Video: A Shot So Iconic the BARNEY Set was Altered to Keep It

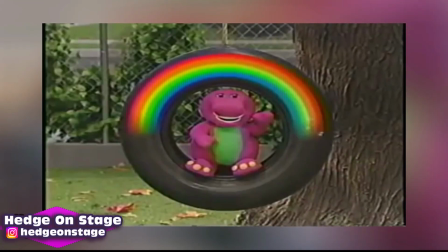4:11 Once again, the iconic item would be featured with the same time cue as the past couple seasons of the show, however, a bit more bizarre.
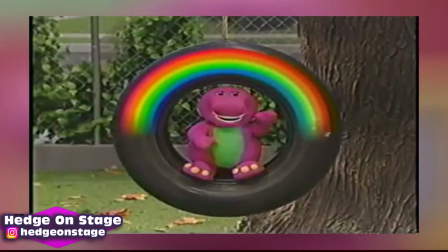4:19 Now, as opposed to utilizing stock footage, we can see the shot was digitally recreated to appear fresher.
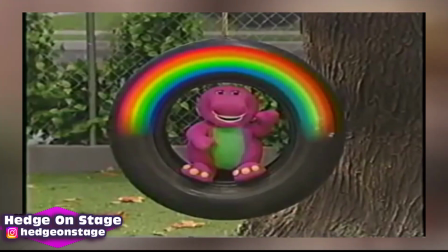4:25 The background is entirely different, with leaves falling behind,
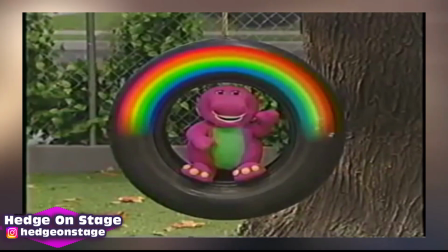4:29 and Barney matches his current appearance as a plush toy by this time, with one arm waving to the camera.
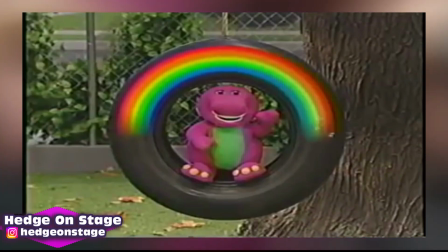4:35 With this being the case, the crew either filmed Barney separately and had him inserted into the shot in post,
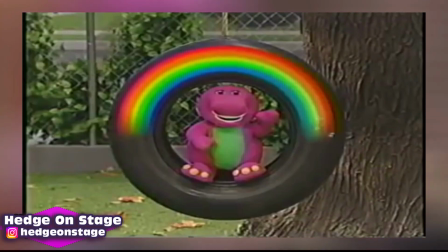4:41 or fully recreated the shot with the tire on set before removing it for the show itself.
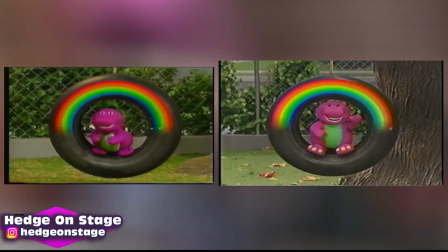4:47 This is evident by the distinct visual differences when put side by side.
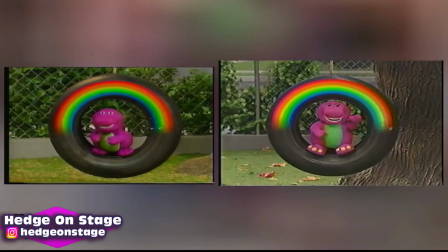4:51 But why go through this much hassle for only 4 seconds of an opening theme? This would even last through 1997,
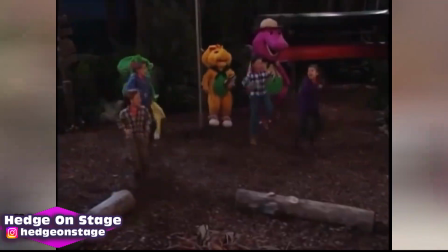4:59 including home video releases in which the plush doll used to represent Barney had been swapped out entirely alongside another set change.
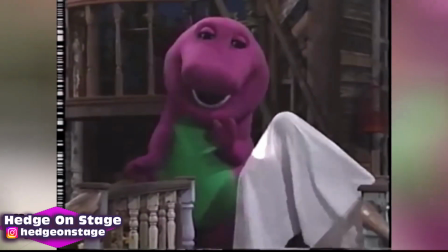5:07 Barney comes to play with us whenever we may need him. Barney can be your friend too if you just make believe him.
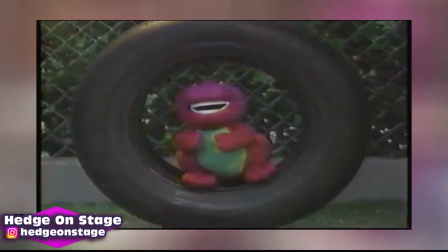5:15 The logistics remain unclear, but what is clear is just how subtle this imagery is and what it meant for Barney.
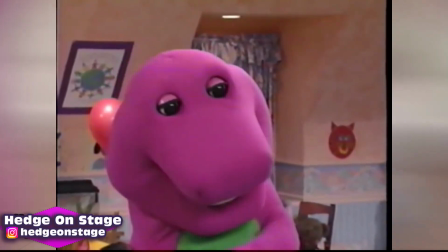5:23 You can do anything if you just imagine.
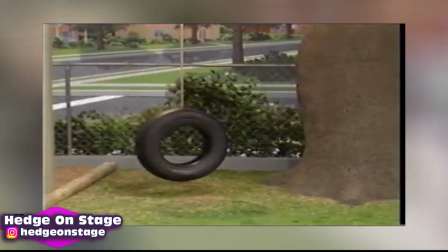5:28 For such a common household item seen in most backyards at the time, it's a sign of creativity.
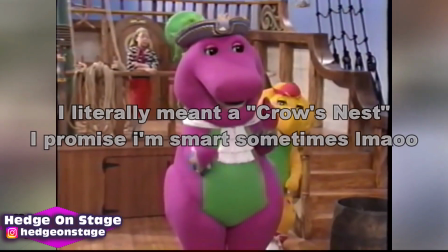5:35 Having a tire hung from a tree could be seen as a port bow on a ship, allowing you to gaze across the ocean.
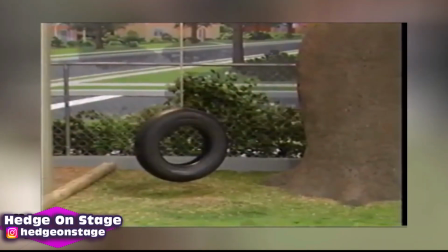5:41 You could pretend it's a punching bag and that one day you're going to be a boxer. Although, actually, you know what?
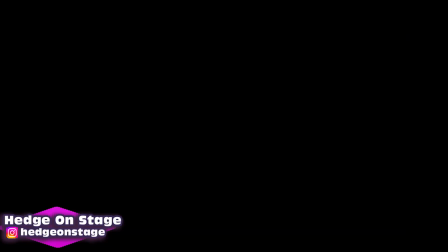5:47 Maybe don't do that one because I'm pretty sure it's heavy and, like, especially as a kid, you probably wouldn't want to do that.
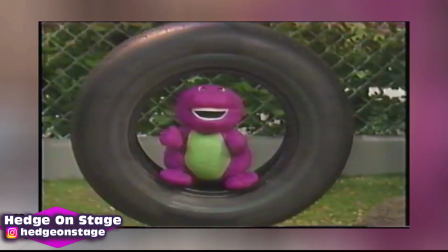5:51 Especially on a sunny day, it's a starting point for imagination. To have a stuffed animal that means the world to someone,
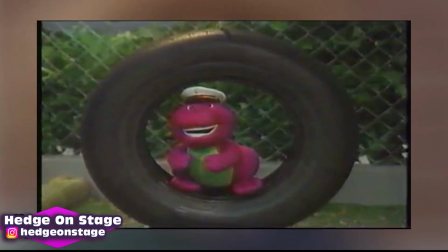5:58 commonly seen sitting in this item with their entire philosophy being that of imagination, is genius even if unintentionally.
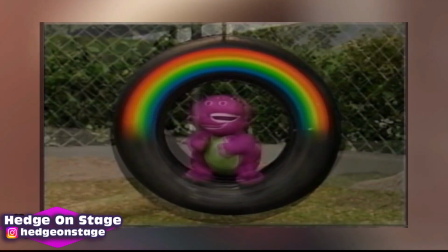6:07 Nonetheless, the rainbow that forms overhead serves as a symbol of hope and promise.
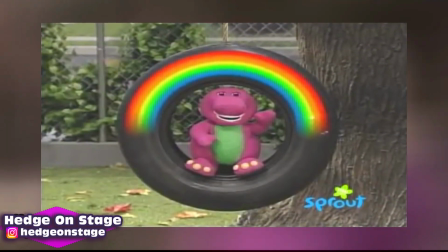6:12 Crew members during the mid-90s would even refer to miraculous or beneficial things happening
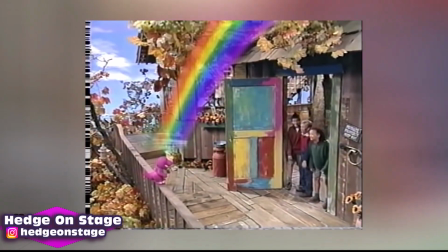6:17 regarding the Barney franchise and the kids that supported it as the Barney Rainbow. The business side and then the other side, and we called it Barney Magic. But what did you call it? Yeah, we called it the Barney Rainbow because in our world, magic maybe had a bad connotation. So we called it the Barney Rainbow, and we saw it all the time when things would just come together magically.
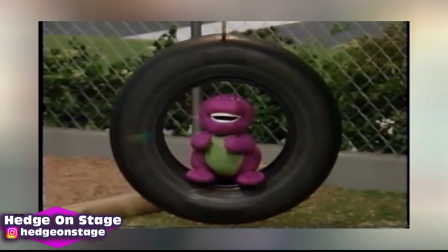6:41 And then This is an area of safeness and love. As long as Barney is there, everything will be all right.
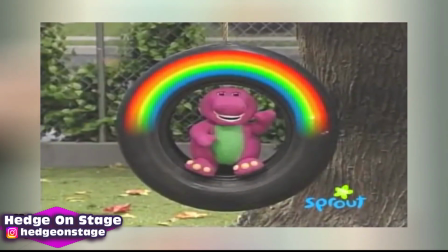6:48 Barney will always be around at the base of your imagination.
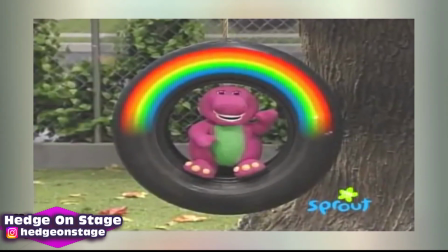6:53 This swing stuck around for 7 full years,
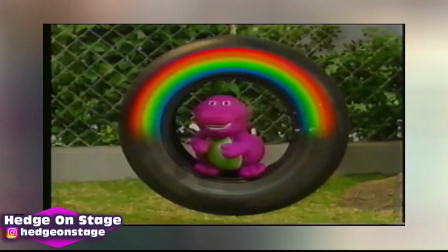6:56 eventually only existing for 4 seconds at a time in an opening sequence that you probably only slightly remember being there.
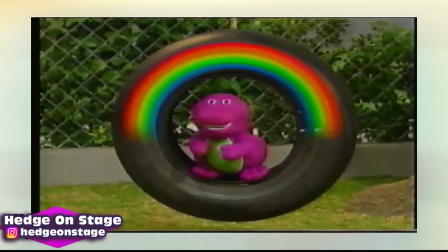7:04 But it was there. It's a subtle reminder of happiness, that there's always a place to go,
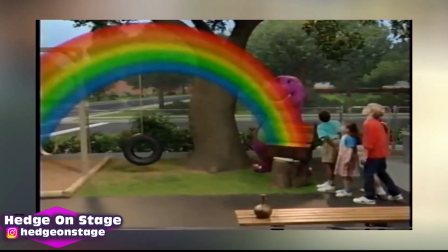7:10 and there will always be a place where your imagination can flourish, even if not this specifically.
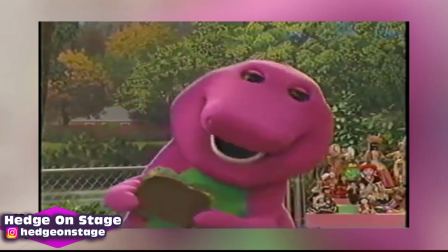7:17 Everyone has one. Is Barney present in yours?
That's the wonderful thing about imagination.
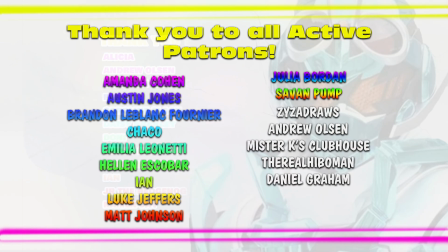7:24 It's full of surprises.
Amanda, Austin, Brandon, Chaco, Emilia, Helen, Ian, Luke, Matt, Julia, Savan.